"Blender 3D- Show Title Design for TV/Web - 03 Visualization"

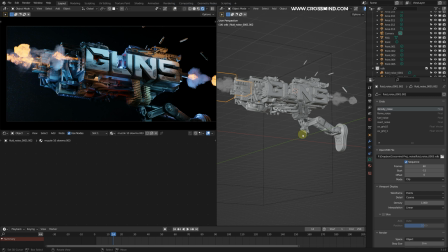36:53 All right, so I think we are more or less there, and we just need to add some few more details. The one thing is definitely we need some I think we made some pipes here.
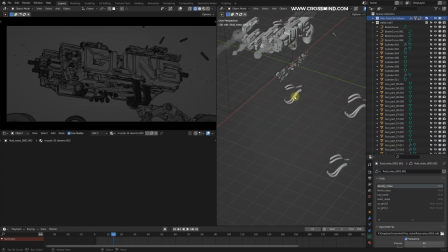37:06 So these pipes, I totally forgot about these. Let me just make this selectable and move these into our main unit collection and hide these again. So for the lights, we can just bring another layer of detail in the foreground.
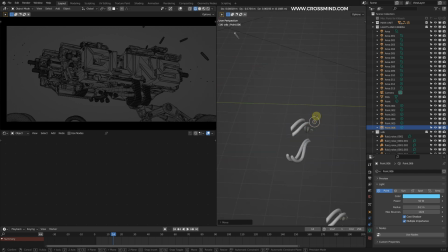37:23 Very simple stuff. Just going to add one light here and one light here.
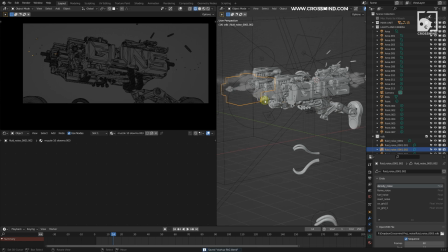37:27 For the ground part, I'm going to load another VDB, which is going to be smoke for the ground. So let me just copy and paste this and load another set of simulation.
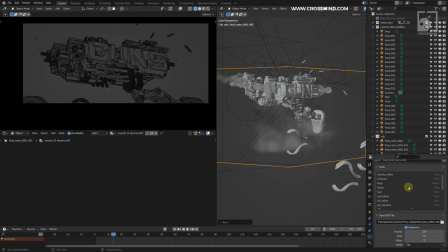37:46 Something like this. And I think this one doesn't have the noise data, or yeah, I think there is. So let's load the noise data, and I hope this doesn't overlap with this one.
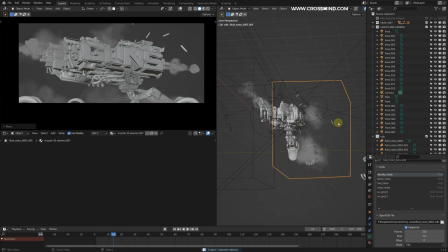37:58 So let's keep it away and make a duplicate of this. Copy, paste, and just place one tiny part here.
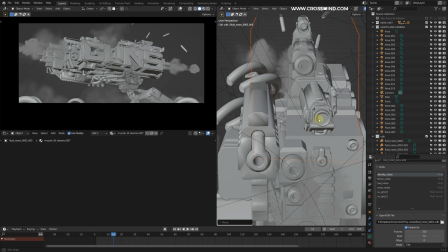38:06 So basically, it's not just about the smoke simulation. It's not just about adding smoke into the scene or fire.
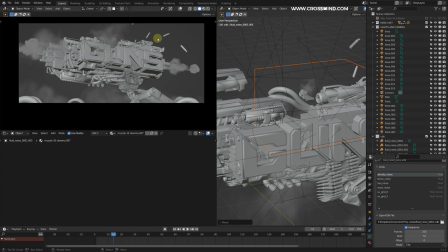38:13 So just think about this. If you leave the area empty, then it's going to be just black and pitch dark. So these smoke, basically the volume objects help scatter the light. So think of it like an additional thing you can benefit from in the lighting part.
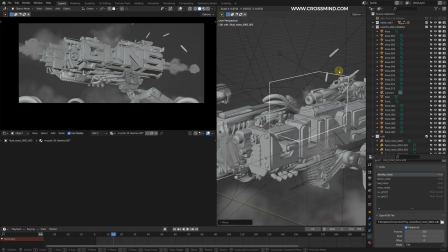38:30 So some of these lights are going to scatter within these areas wherever we're placing the smoke.
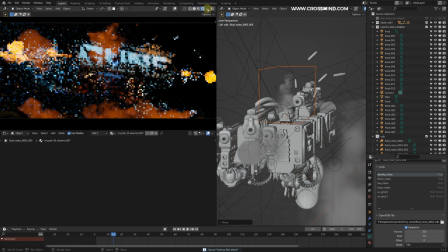38:35 So let's render this out. I hope this is not messed up. Yeah, completely forgot about the material.
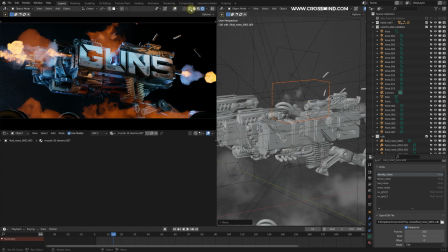38:42 So let me just change the material a bit.
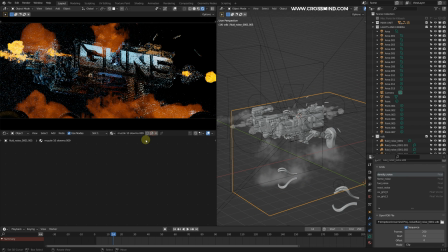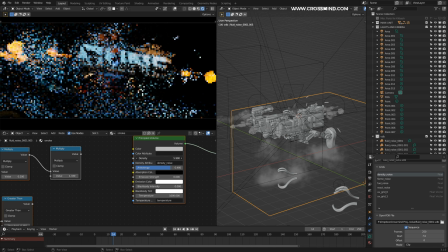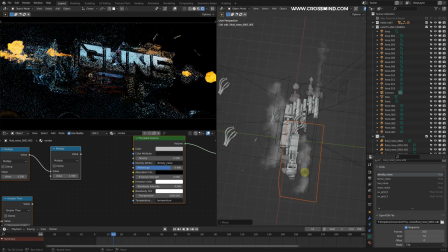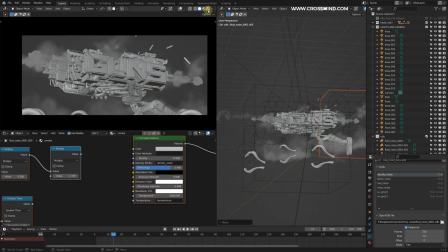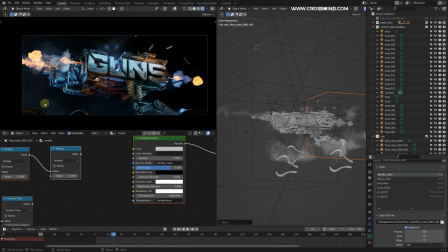39:05 So I do see some hint of light, the smoke receiving the light. I think at this moment, what you can do is just tweak the lights, and all you need to do is just fine tune things a bit. So a few things I can think of is this part still looks quite dark. There is such a big source of light emission.
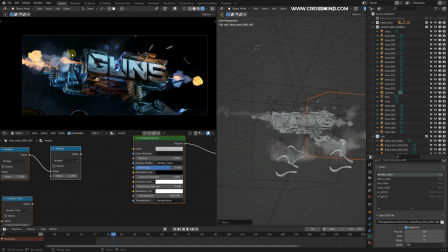39:23 These should be pretty bright at this moment. Also, the smoke could be a bit more visible. So I'm going to just stop talking and speed this up a bit, and just going to fine tune a few things.